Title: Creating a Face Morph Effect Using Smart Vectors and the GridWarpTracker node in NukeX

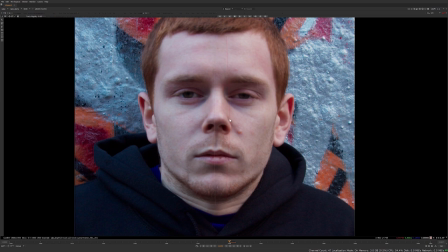[8:20]
Let us use the Insert Mode tool, which offers a range of flexibility on creating the points.
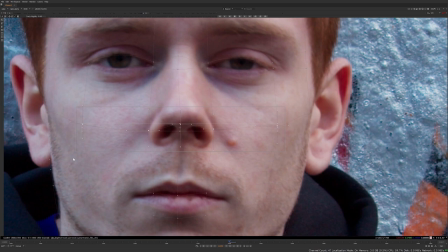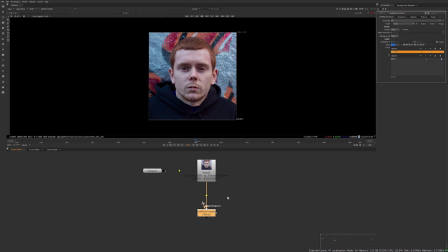[8:34]
Once completed, copy the GridWarpTracker to our female target plate.
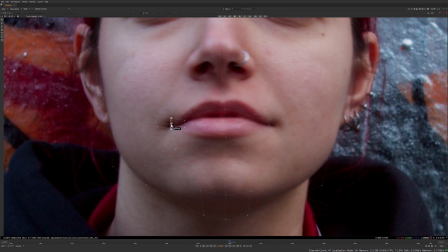[8:39]
Then begin relocating the points to match the target plate.
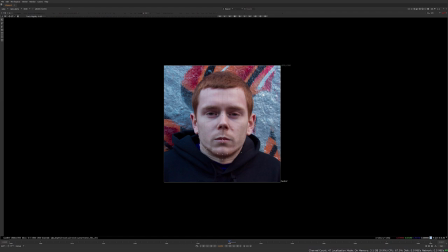[8:45]
Once we have both our target and hero plates ready, let us begin tracking from
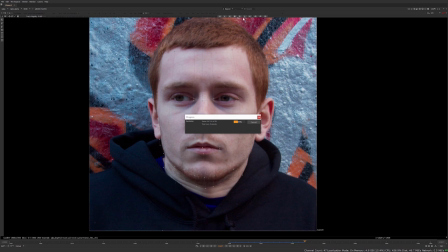[8:51]
1035 by clicking on the track forward icon located on the top.
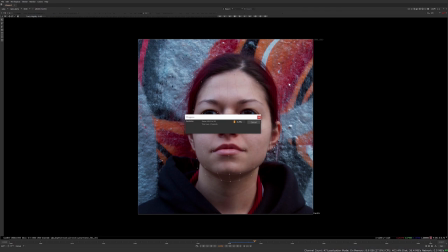[8:56]
Once finished, return back to 1035 and track backwards. Then repeat this process to the female target plate.
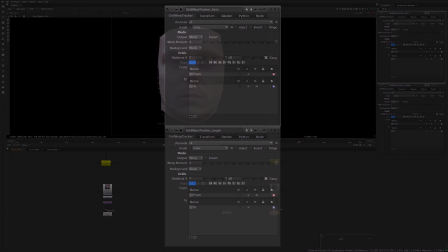[9:09]
Now open both target and hero GridWarpTracker nodes.
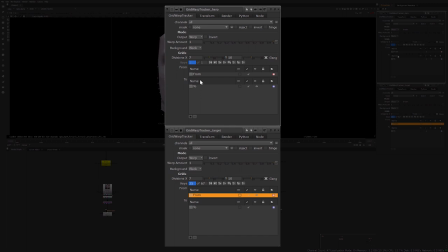[9:13]
Then in the target GridWarpTracker, copy the animation from the From grid,
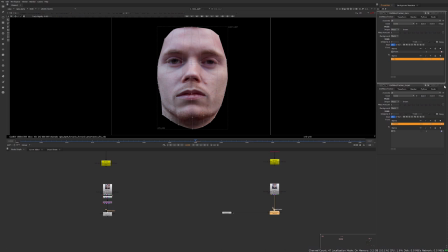[9:18]
then paste it into the hero GridWarpTracker to grid. Close the target place GridWarpTracker, then connect the hero GridWarpTracker destination input to the target plate.
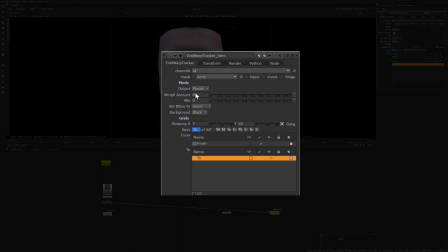[9:30]
We also need to change the output type from warp to morph. Then link the amount animation to the mix knob.
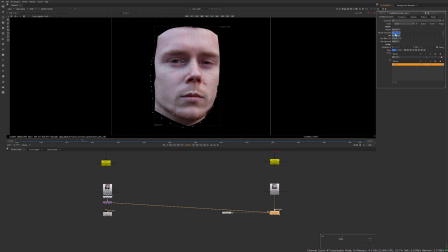[9:40]
Let's place a key on 1013 at the value of 0. Then place a key at 1055 at the value of 1. Now flip book to see the results. We have now completed our morphing effect successfully with the GridWarpTracker in Nuke 12.
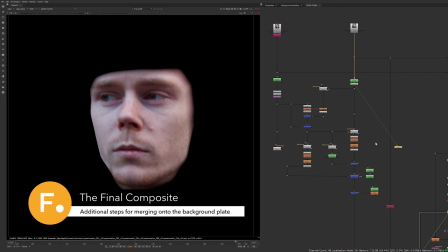[10:00]
Let us walk through the full composite to see what additional steps were taken to final the shot.
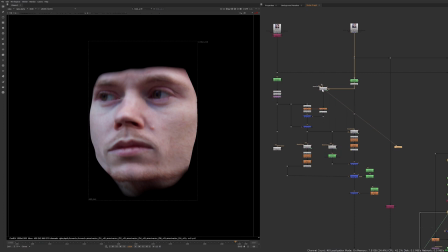[10:07]
As we can see, some additional grip warp has been made. For example, the hero plate was warped to the target plate, so the color and the lighting information can be transferred to our target plate by blurring both plates,
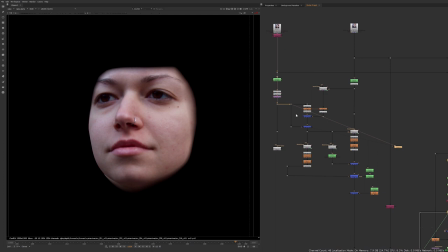[10:23]
unpremultiplying and dividing, and then remultiplying back to the target plate. This allows for subtle light and color information to be transferred to our target plate for better blend.
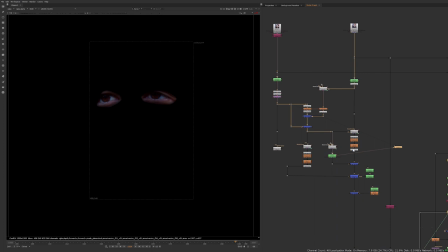[10:36]
We have also favored the eyes of our target over the hero eyes to prevent ghosting.
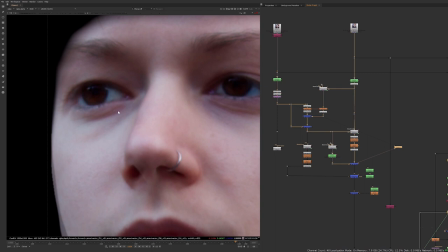[10:43]
As our target's facial topology is more rounded than a hero,
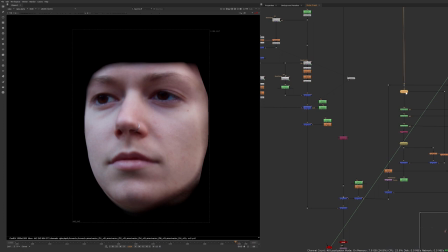[10:48]
we have also favored her jawline and brought in early an additional morph effect.
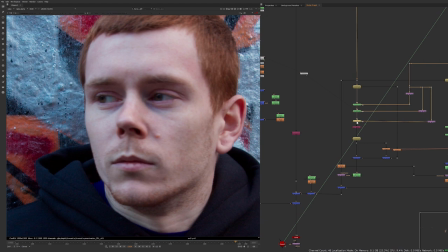[10:54]
Our hero plate has a lot of facial hair. As we have pre-comped our smart vectors, we can use this information to paint a single frame of a clean face and
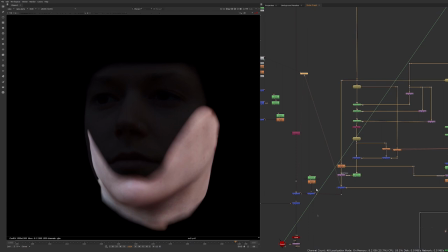[11:06]
use the vector distort to blend it back in using the merge node mix animation.
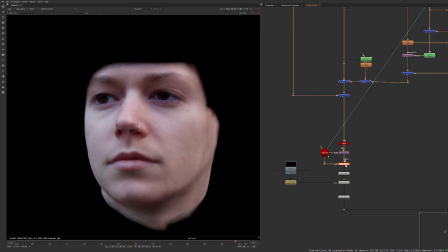[11:12]
We have copied the card and the transform geo from the hero plate and used
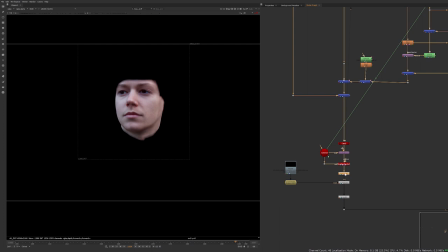[11:18]
the camera information with the scanline render to reverse the movement back to the 4K plate, where a furnace film grain has been applied before merging back to the 4K DCP.
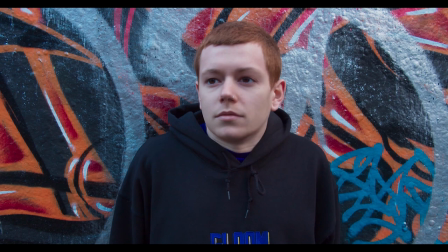[11:30]
And now for the final results. Thank you for watching our tutorial on the GridWarpTracker in Nuke 12. We hope you have enjoyed this session. Please feel free to write your questions on the Nuke forums on the Foundry website.